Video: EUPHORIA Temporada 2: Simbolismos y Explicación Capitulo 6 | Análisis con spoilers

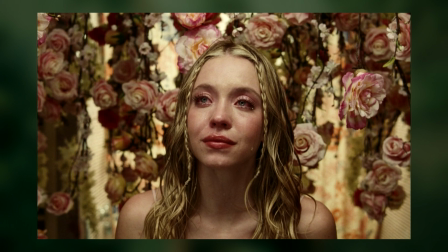245s
Mientras una se hacía fuerte en la producción y ornamentación de las rosas, que suelen robar miradas constantemente,
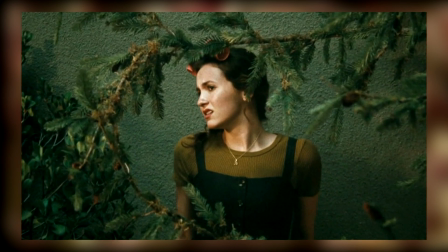251s
la otra está representada por la austeridad y resistencia de las ramas de los pinos. Hay un contraste fuerte entre las hermanas y lo que representan.
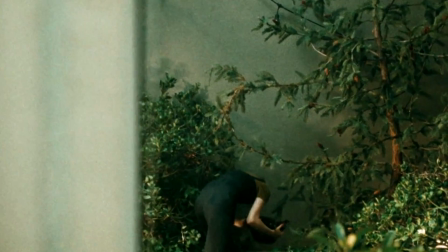258s
Lexi, siempre observando, sin buscar el protagonismo, siempre está presente.
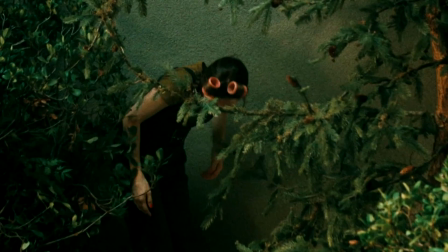263s
De hecho, es la única que estuvo lo suficientemente enterada de todo como para hacer su propia obra basándose en los arcos de todos los demás personajes.
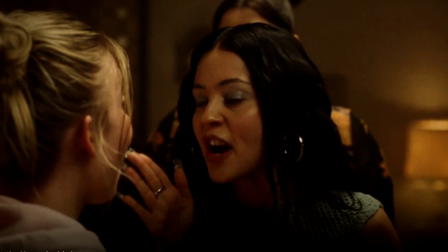272s
Cassie, por otro lado, se siente inocente, ignorando que sus espinas pueden haber lastimado a su mejor amiga, más allá del tecnicismo de si estuvo con Nate antes o después de que ellos corten.
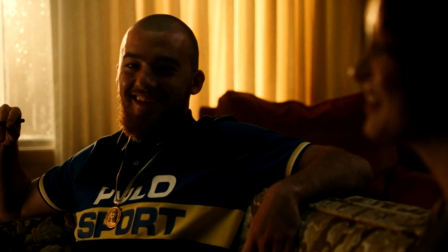282s
Mientras tiene que cuidar a su hermana, Lexi encuentra un lugar para ser la protagonista, que es junto a Fez.
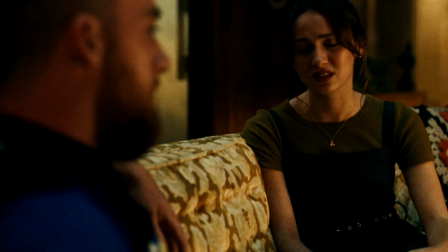288s
Ahí ella no mira desde un costado cómo se desarrolla la acción de los demás. Ella es la protagonista, y el detalle de que ambos estén vestidos con los mismos tonos es muy importante,
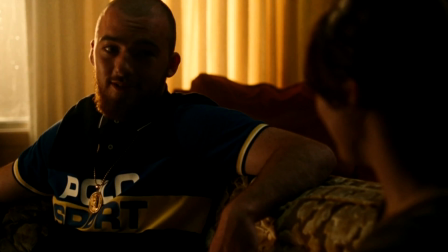296s
porque establece que si bien Fez y Lexi tienen varios conflictos en puerta, acá en este momento están juntos y en la misma sintonía. Por su parte, Cassie está a la deriva, llorando constantemente y hasta su mascarilla tiene la marca de las lágrimas.
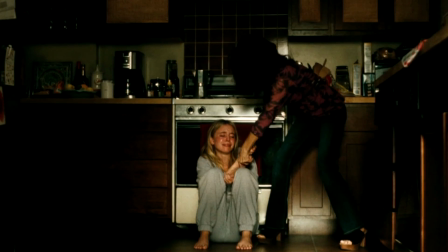310s
Estas dos personalidades finalmente chocan en la cocina con Lexi diciéndole varias verdades a Cassie,
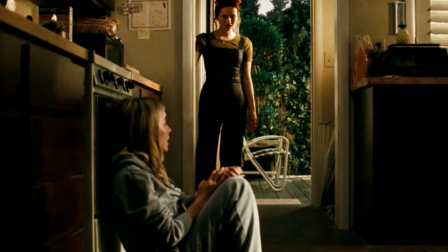315s
pero dejándola pensando con la última frase, sobre enamorarse de la persona que se burló de ella toda la vida.
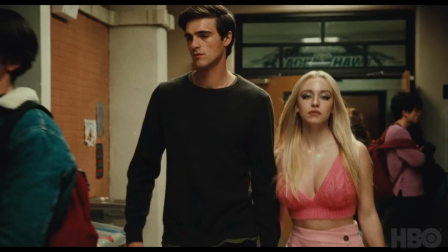321s
Podríamos pensar que este es un llamado de atención que resulta efectivo, pero teniendo en cuenta el adelanto del próximo capítulo, es evidente que no. Y la verdad es que no sé si soy fanático del arco de Cassie en esta temporada, pero es imposible negar que Sidney Sweeney en esta temporada elevó su juego a un nivel superlativo, entregando muchísimas líneas con una sutileza de humor grotesco que es hermoso. Y dentro de todo este mix de madres presentes para acompañar a sus hijas e hijos, está Maddie,
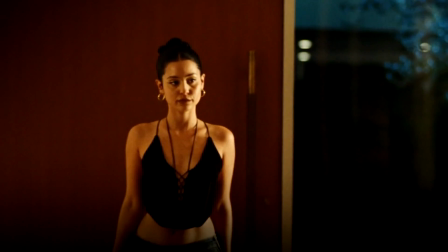347s
que como dije la semana pasada, encuentra una paz y una independencia única no en su casa, sino en la de la familia para la que trabaja cuidando al nene. Y ahí, en este capítulo, por fin se sigue explorando su relación con la dueña de esta casa. Y creo que fue de mis partes favoritas del capítulo, pero también es una que expone el problema general de euforia en esta segunda temporada,
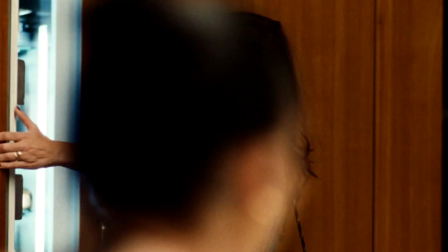369s
que es la estructura, porque todavía me cuesta creer que estamos a dos capítulos del final de temporada y a la mitad de los personajes los tuvimos peleando con triángulos amorosos y poco más. Esta interacción podría haber llegado mucho antes en la temporada y así se sentiría mucho más orgánica y sobre todo productiva.
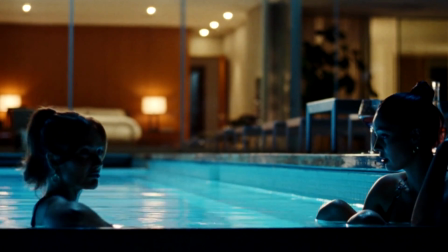385s
Pero hablando de por qué es uno de mis momentos favoritos del capítulo, la dinámica a medio camino de seducción y protección de esta mujer con Maddie me encantó y en un capítulo que está lleno de relaciones madre-hija es una nota que suena distinta y es sumamente atractiva.
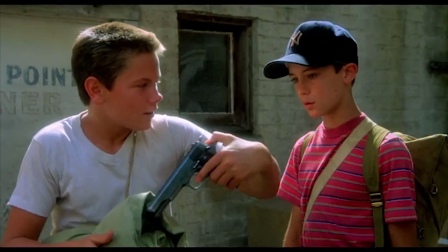399s
De acá nos vamos a Lexi y Fez que cantan Stand By Me, la canción del mega clásico de Rob Reiner Cuenta Conmigo,
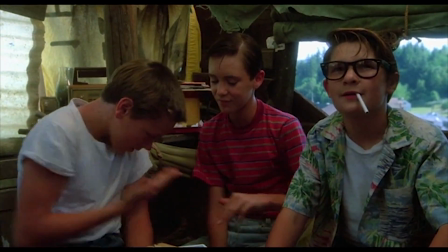405s
que como la obra de Lexi trata de cuatro amigos que frente a un hecho en concreto tienen ese paso de la infancia a la adultez y terminan alejándose uno del otro.
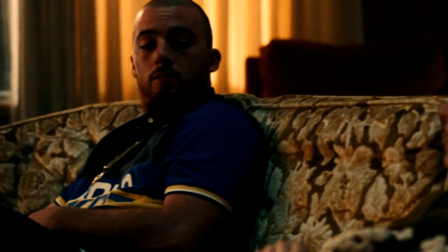413s
Por eso Lexi toma como algo positivo que Fez le diga que si la obra es algo como Cuenta Conmigo no va a tener problema.
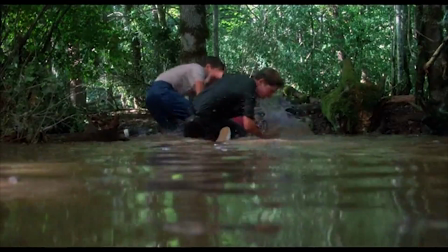419s
El caso es que quizás la obra de Lexi no es tanto como cuenta conmigo, que en su núcleo es un relato sobre la amistad, o al menos sus amigas es muy probable que no lo tomen así.
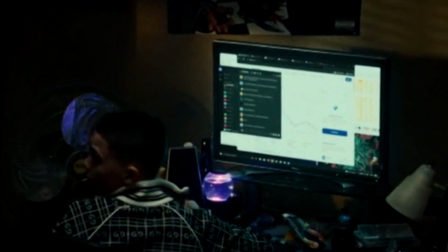428s
Mientras Fe se está distraído cantando y Ash probablemente haciendo negocios en Discord, como podemos ver en su monitor, Fe vuelve a estar presente después de preocuparnos la semana pasada,
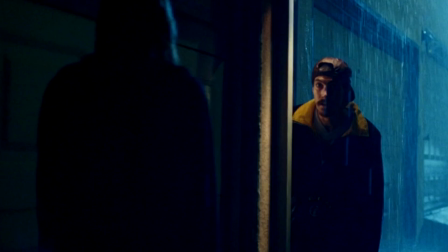437s
pero nos damos cuenta que ahora tiene información importantísima para que los hermanos puedan zafar de la policía o sean arrestados por el asesinato de Mouse. Mientras tanto, vemos a Nate llegar a la casa de Maddie cumpliendo un ciclo.
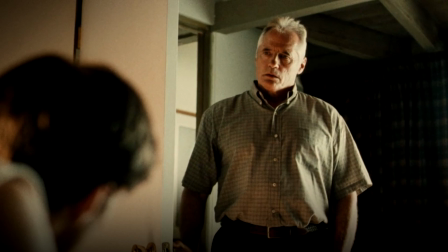449s
El ciclo de violencia que empezó con su abuelo arruinando a Cal y Cal arruinándolo a él.
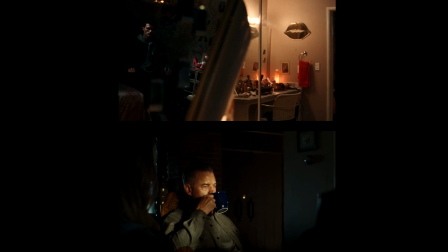453s
Por eso lo vemos en la misma posición en la que vimos a Cal alguna vez, con una actitud amenazante y dominante.
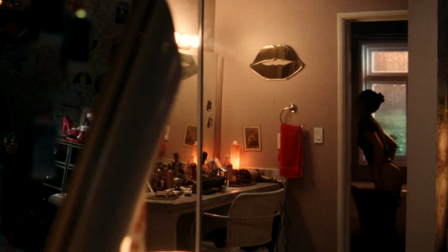459s
Todo mientras Maddie se cambia de ropa y queda expuesta.
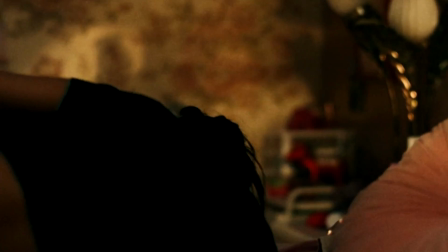462s
Después de extorsionarla, violentarla y amenazar con suicidarse, Nate se va de la casa con el disco de Cal en su poder y nos quedamos con Maddie, sola y desprotegida en su habitación.
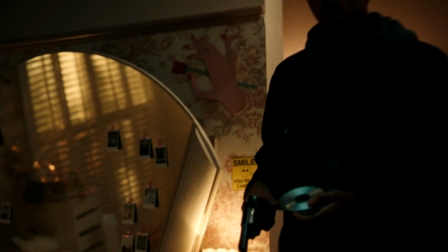471s
Es la primera de las varias escenas en donde vemos que los esfuerzos de todas estas figuras maternas por proteger a las chicas terminó fracasando, y de acá hasta el final del capítulo vamos a ir viendo como todas las demás también fallan.
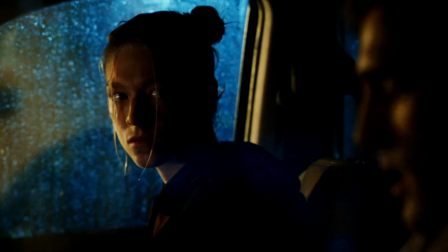483s
Nate va a reencontrarse con Cassie, pero primero pasa por la casa de Jules y decide darle el video a ella, como una especie de reparación para su intimidad.